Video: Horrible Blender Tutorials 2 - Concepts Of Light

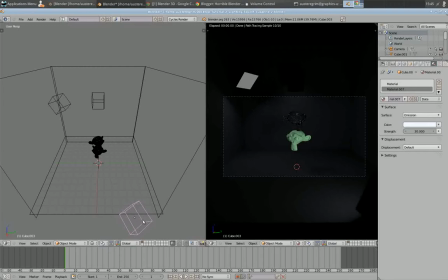[8:13]
A lower light is better because that gives it light coming up from the bottom.
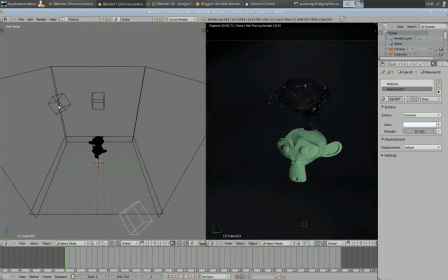[8:21]
The key light, I'm sorry, the backlight I like to have coming from the top because that does highlight the edges of the top of your model here. This is all fairly simple.
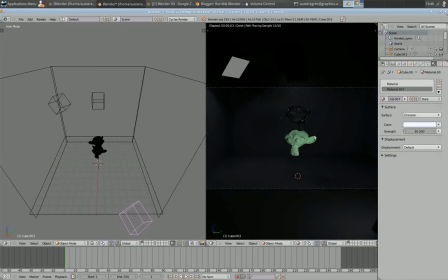[8:39]
It's all simple to do, and you can really light up a good scene here and make your model predominant in your scene. And that's one of the main things about 3-point lighting, is that you want to give your model the main light from your scene.
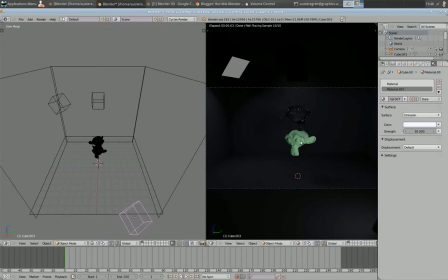[8:55]
You can still give your scenes, your background, some light and some temperature and color, but you want to keep your model the main focus. 3-point lighting is good for representing models.
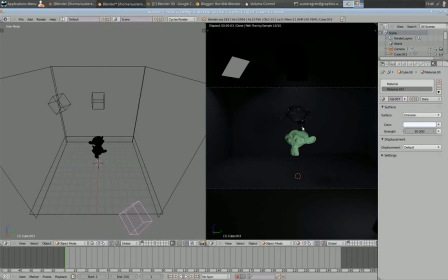[9:11]
So if you have something that you've created, you want to share it with people, and you want to you don't know how to light it properly. You don't want just a checkerboard background or nothing in the background. You can do a quick scene like this.
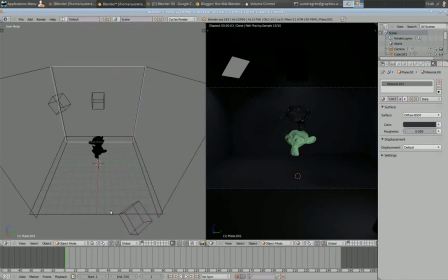[9:26]
I have just some basic planes here for the walls and the floor of my studio or my stage. So that's real simple that you can do. And 3-point lighting is great for models. In videography and photography, it is mostly used for portraits.
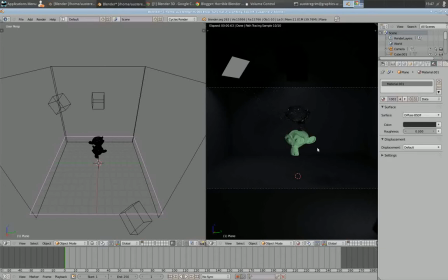[9:46]
And that's because it gives some highlighting effects. And if you had hair on these guys, you would see those hairs highlighted, and it just looks really nice. So that's the main thing about 3-point lighting.
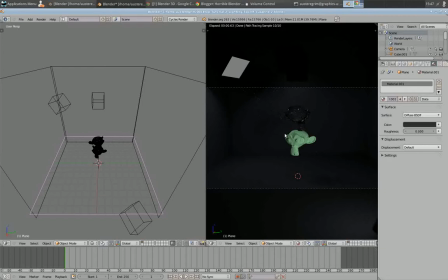[10:01]
My next topic is soft and hard lighting. Soft and hard lighting is a really tough concept to understand. I mean, well, it's simple, but it's hard to really get used to doing.
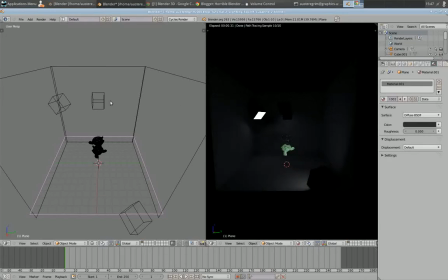[10:15]
So soft lighting, for example, on the background here, is something that we would want. So in order to give a softer light, we would need to scale out our light or emitters out some to kind of just give a soft light to it.
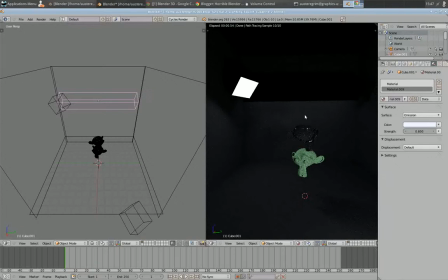[10:35]
The difference between soft and hard light is soft light is basically, as you think, is it gives a very soft shadow to things,
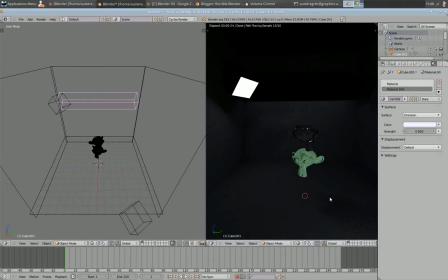[10:48]
and doesn't really define the shadow in light itself, where hard light does. It's a very sharp shadow, it's very contrasting, and depending on what you want from your scene, you need to play with that.
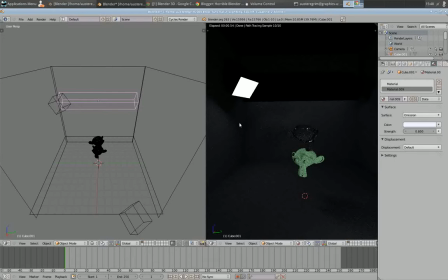[11:05]
So in a background, you want to give soft light because you don't want, harsh corners and all that. But from your backlights, backlights onto your model, you do want a sharper object.
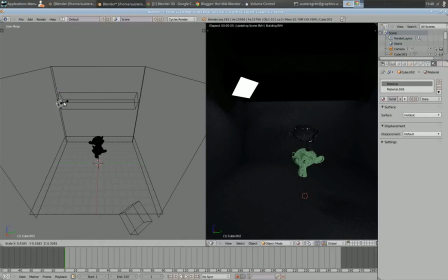[11:24]
So I'm actually going to scale this down here and make it really small. So that's the difference. Is you can for soft lights you want a big lamp. For hard lights you want a small sharp lamp.
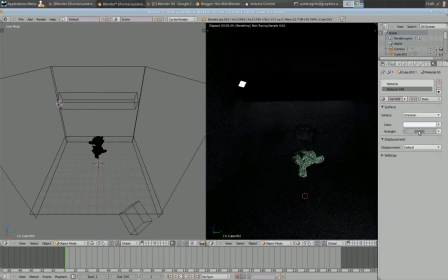[11:42]
And we'll go in here and we'll adjust this up to, let's see, 150. There we go, 150. Now we can start seeing the sharp shadow here, where before it was a really soft shadow.
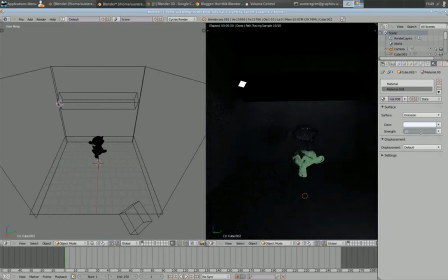[11:56]
Let's go to 200. Yeah, start to fill it out. So there we can see it a little bit better.
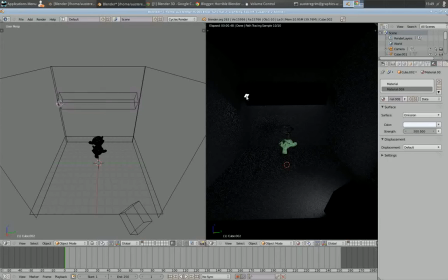[12:13]
Yeah, that's still a little too small, I think, for my scene. Okay, there we go.